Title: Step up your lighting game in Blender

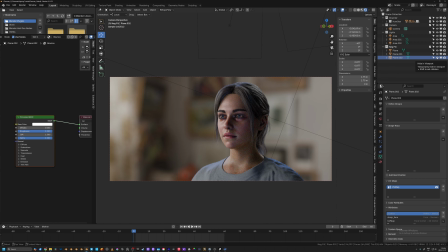(20:29)
In Blender, those rays of light that are bouncing off of our bounce card here and bouncing up into our subject are creating a little bit more noise than if this was just an actual light.
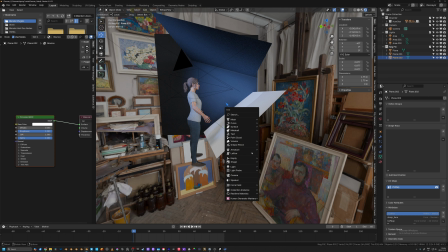(20:41)
So in a lot of cases, it might actually just be easier to create a light
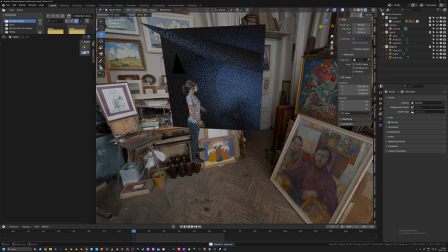(20:49)
and put it in the same position that you would put a bounce.
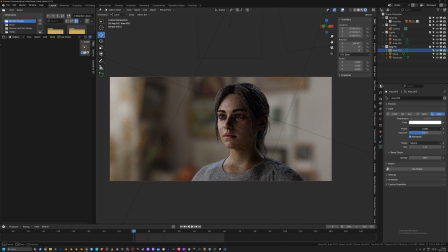(20:56)
And then just adjusting it as needed. So you can see here we're bringing a little bit more of that detail in on that shadow side.
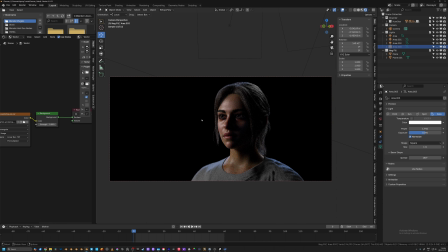(21:13)
I'm going to go ahead and turn the background off again so you can kind of see the difference here. And again, this is a tried and true method that is extremely common.
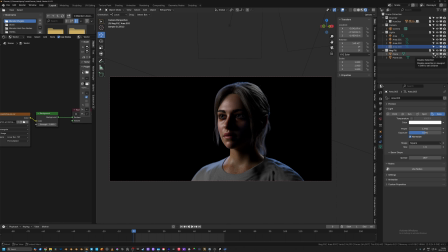(21:30)
But a really easy way to add unnecessary noise and render time into your image if you're not careful. So I generally just use an extra light to simulate it. I'm going to change this from blue. I think I find it just a little bit distracting. I might bring it up a little bit.
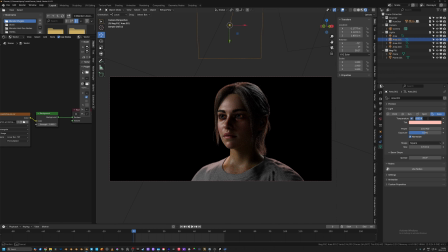(21:46)
Maybe I'll even set the color temperature to something like 3200. It's probably important to learn what color temperature is. It's not something we're going to go into in this video, but the idea of color temperature is it's how warm or cool a light is.
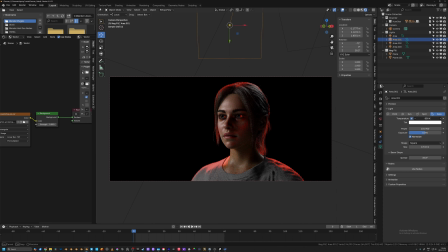(22:03)
So the lower the number, the warmer the light is, and the higher the number, the cooler the light is. So if I set this to 5600 degrees, that's like a daylight balance. That's kind of what the sun feels like outside.
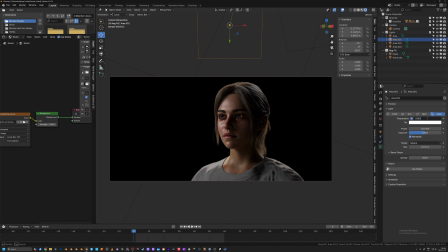(22:17)
So old school tungsten incandescent lights were set to 3200, so they kind of have that warm look to them. And then you could go even lower, kind of get that old school street lamp look, which I really like.
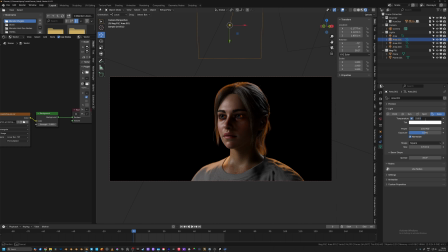(22:31)
So I think I'm actually going to set this to 3200, just an old school tungsten light source. So a good way to get balance there when you've added a light of a warmer color is take another light.
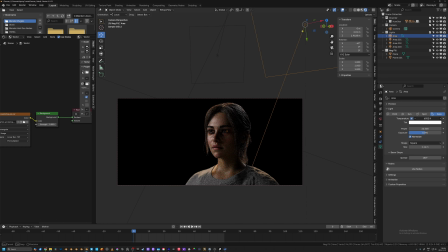(22:49)
In this case, I'm going to use this kind of backfill here. And I'm going to warm this up a little bit, or I'm going to cool this down a little bit. So maybe I'll go to even something like 7,000. We can take a look at that here.
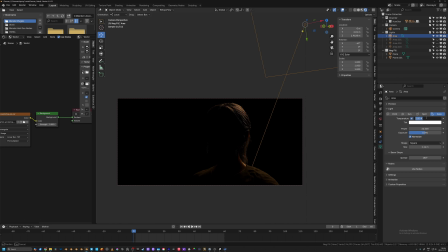(23:05)
So 3,200 would look like this. 7,000 looks like this. It's a nice cool light. It's a little bit whiter. So when we bring those lights back in,
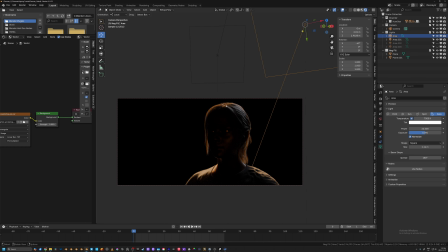(23:20)
you can see here, we have a nice contrast.
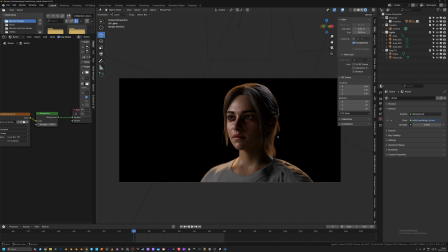(23:26)
So we've got a pretty good lighting setup here. It feels pretty naturalistic. We have a little bit of interest with the different color temperatures. But there's one thing that I want to add, and that is an eye light. So I'm going to shift right click on the tip of her nose here and add a point light.
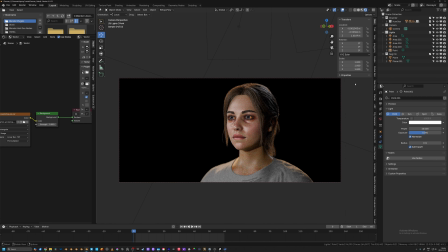(23:43)
I'm going to bring this back a little bit, just to right there for now. Now we already have an eye light in the scene.
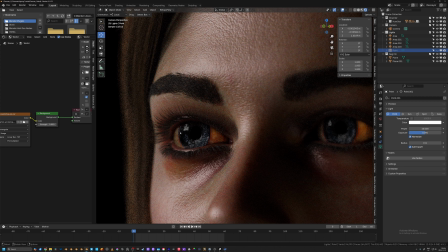(23:54)
If we turn this off, you can actually see that light that is lighting the far side of her face here reflected in her eye.
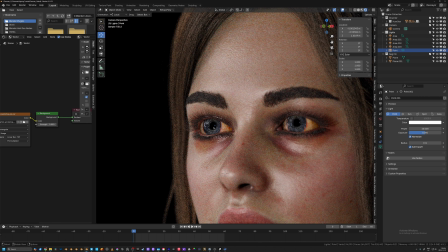(24:02)
But the point of an eye light is to provide a little bit more of a specular, sharp light in the eye and just provides a little bit of detail. So again, this is something that you don't necessarily need. There's lots of examples online where eye lights aren't used, but it's a little bit more of a classic technique.
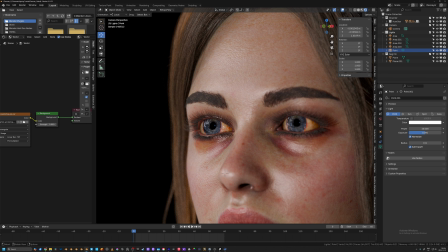(24:21)
It's something that has been around for a while, so might as well throw it in.
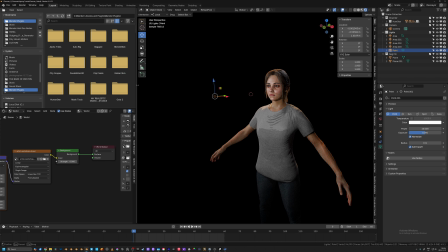(24:29)
So the easiest way that I found to make sure that your eye light is
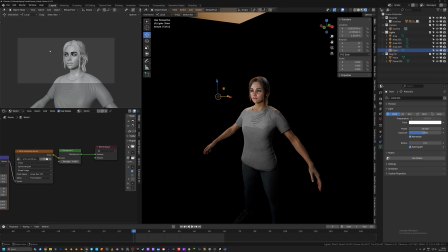(24:34)
actually in the eye is to open up another 3D viewport on the same window.